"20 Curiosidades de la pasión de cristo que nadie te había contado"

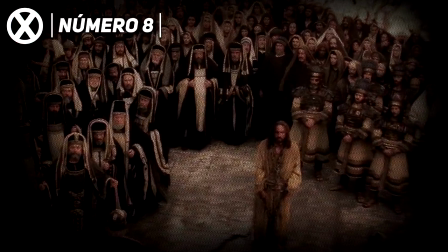Debido a que la película está grabada únicamente en dos idiomas, los actores tuvieron que aprender la fonética del arameo primitivo,
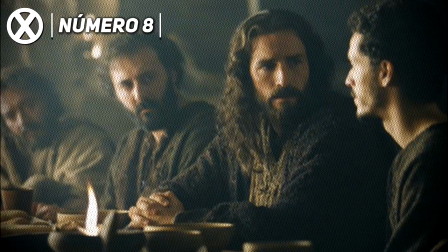que era el lenguaje utilizado por los judíos, y el latín coloquial, que era utilizado por los soldados romanos.
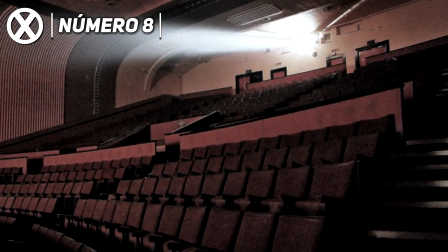También, originalmente la película se iba a mostrar sin subtítulos en las salas de cine.
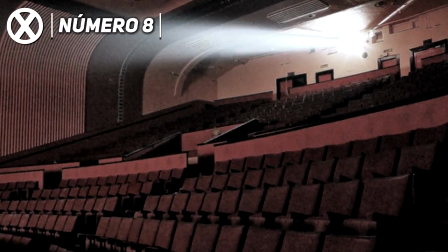Sin embargo, luego de considerarlo un poco, el director permitió que estos finalmente se agregaran.
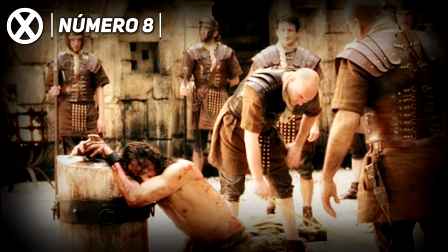Aunque algunos de los diálogos siguen apareciendo sin subtítulos,
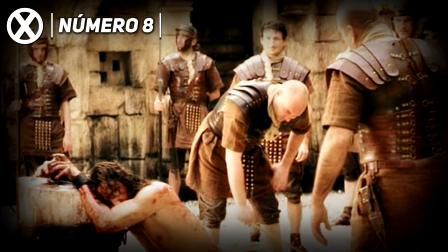como es el caso de los chistes crueles que hacen los soldados romanos durante la escena de la flagelación.
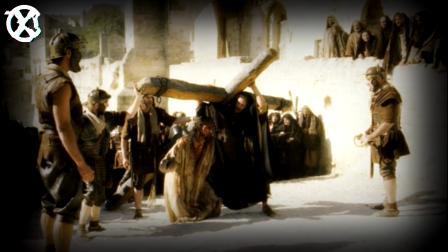Número 9.
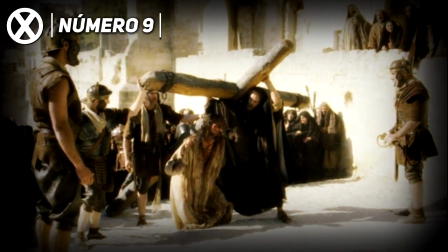Esta película fue filmada enteramente en Italia, llegando a destacar dos locaciones, que son la ciudad de Matera,
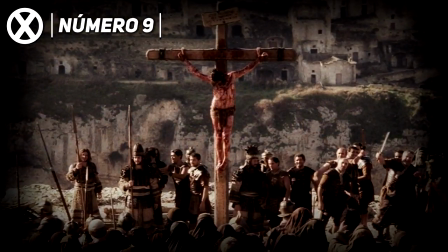que es donde se filmó la escena de la crucifixión, y los estudios Cinesita,
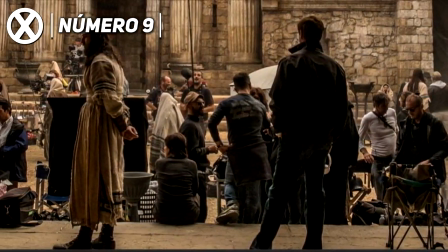donde se reconstruyó la ciudad de Jerusalén en un inmenso decorado creado por varios diseñadores de producción.
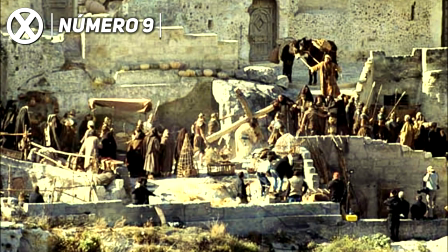Cabe destacar que en dicha ciudad de Matera, las escenas que representan el tortuoso camino hacia el Gólgota y muchas otras escenas fueron
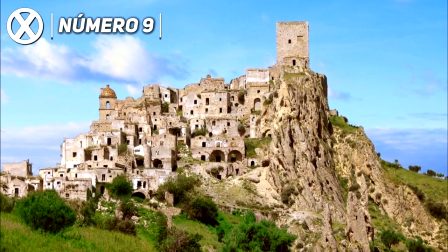filmadas cerca de un pueblo fantasma conocido con el nombre de Craco y que es un lugar muy popular por ser escogido para la filmación de varias películas.
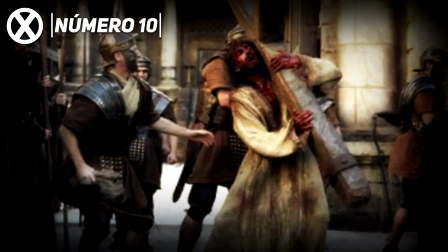Número 10. Al principio el director tenía la intención de utilizar únicamente un palo vertical en lugar de la cruz.
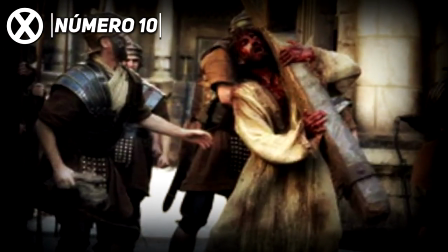El director pensaba hacerlo de esta manera porque en aquella época las ejecuciones
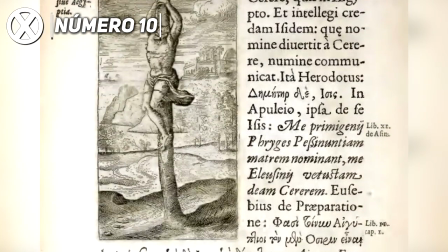públicas entre judíos solían realizarse posicionando al condenado en un tronco vertical,
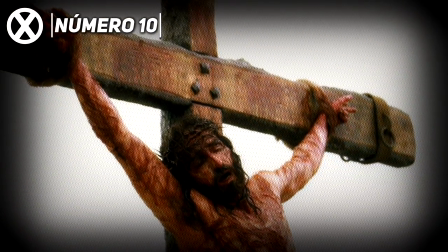aunque posteriormente el director cambió de parecer y al final decidió utilizar la cruz.
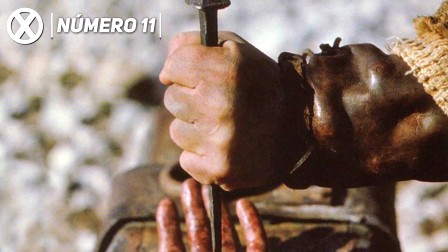Número 11. Las manos que aparecen clavando a Jesús en la cruz son en realidad las manos de Mel Gibson.
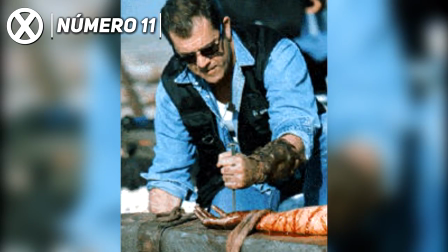El director explicó que este cameo tiene un significado especial para su vida, pues eran los pecados de él los que habían destinado a Cristo a morir en la cruz.
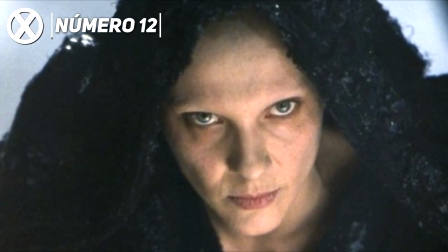El personaje de Lucifer es interpretado por la actriz Rosalinda Celentano No obstante,
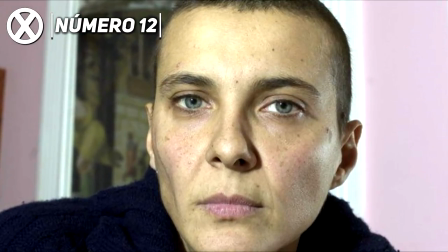esta última no da su voz al personaje Ya que el director ordenó que la voz del demonio fuera doblada
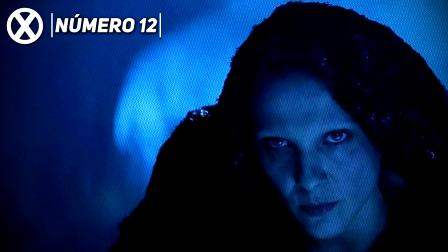por un actor masculino Todo con la finalidad de generar confusión entre los espectadores
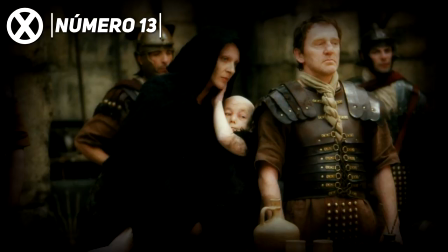Mel Gibson ordenó también que las escenas en donde aparecía Lucifer fueran
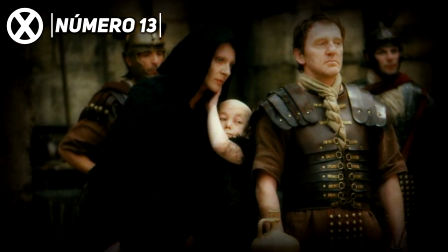filmadas en cámara lenta para que éstas provocaran una impresión de irrealidad en el personaje.
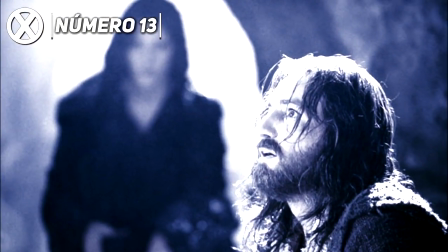Según el director, así es como debería ser representada la maldad,
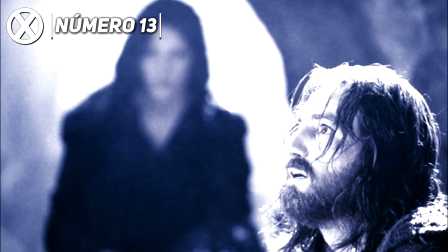algo que parece ser casi normal e incluso atractivo, pero que realmente se trata de un engaño.
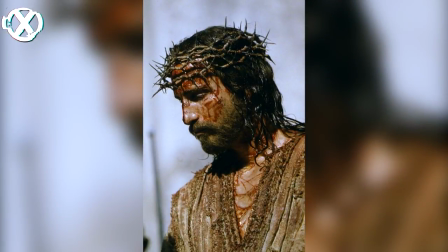Número 14.
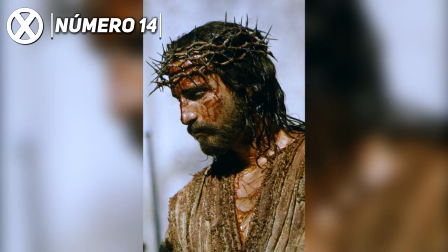Para las últimas escenas, Jim Caviezel tenía que soportar sesiones de maquillaje extenuantes que podían llegar a durar hasta 6 o 7 horas.
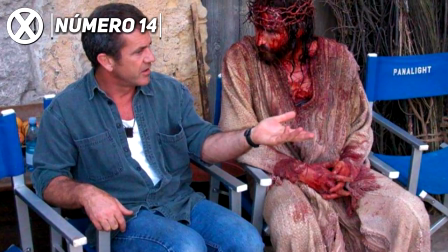Se dice que el actor a veces tenía que ir a dormirse con el maquillaje puesto porque no podían darse el lujo de perder mucho tiempo a la hora de filmar otra escena.
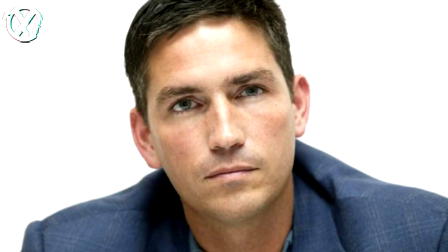Número 15.
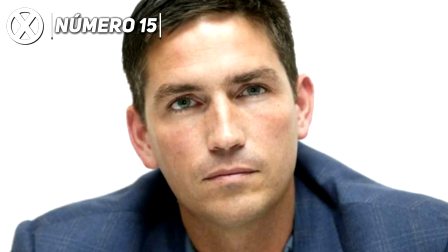Jim Caviezel se considera a sí mismo como un católico de fe renovada gracias a la película y rememora su actuación en la misma como una experiencia
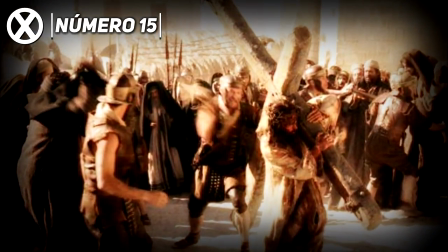muy exigente en la que durante el rodaje de las escenas de la crucifixión tuvo que caminar grandes distancias con el peso de una cruz de 150 libras,
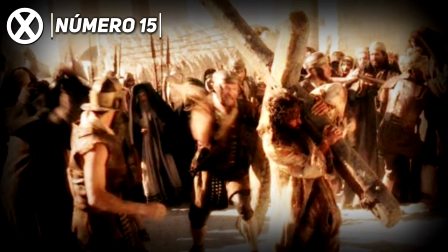la misma que al caérsele de forma accidental le produjo una dislocación del hombro derecho, en una escena que incluso se puede apreciar en la misma película.
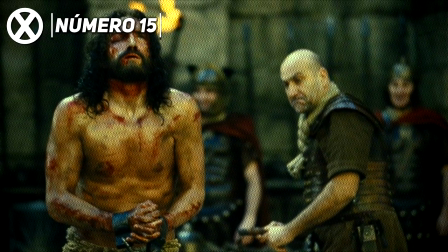Además de eso, en la escena de la flagelación, el látigo de uno de los que interpretaban a los soldados romanos se fue ligeramente hacia arriba,
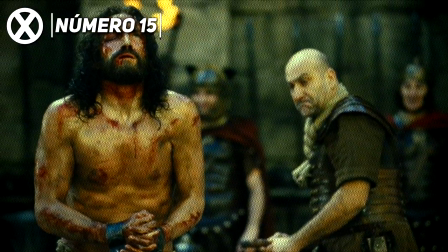provocándole una herida de 14 pulgadas en la espalda.
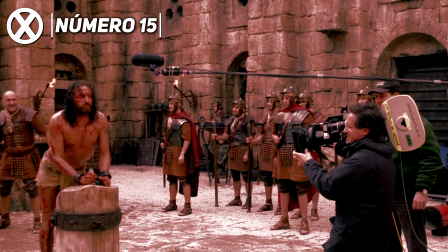Las escenas de aquella lesión fueron incluidas en la película, por lo que cuando mires esa parte,
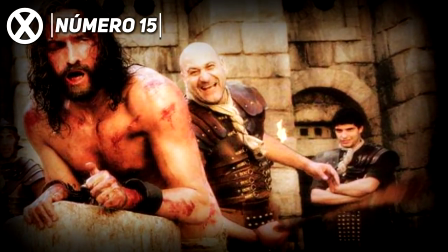recuerda que alguna que otra de las expresiones de dolor en el rostro del actor pueden ser auténticas. Número 16. El actor que interpretó al Mesías no solo sufrió de enfermedades y lesiones relacionadas con las posiciones incómodas a las que debía estar sometido,
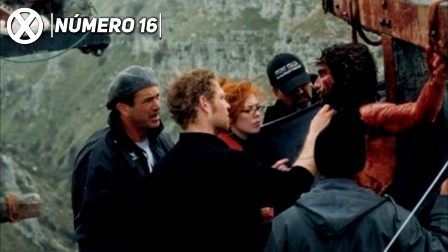sino que también fue impactado por un rayo junto al asistente de dirección mientras se filmaba la escena de la crucifixión.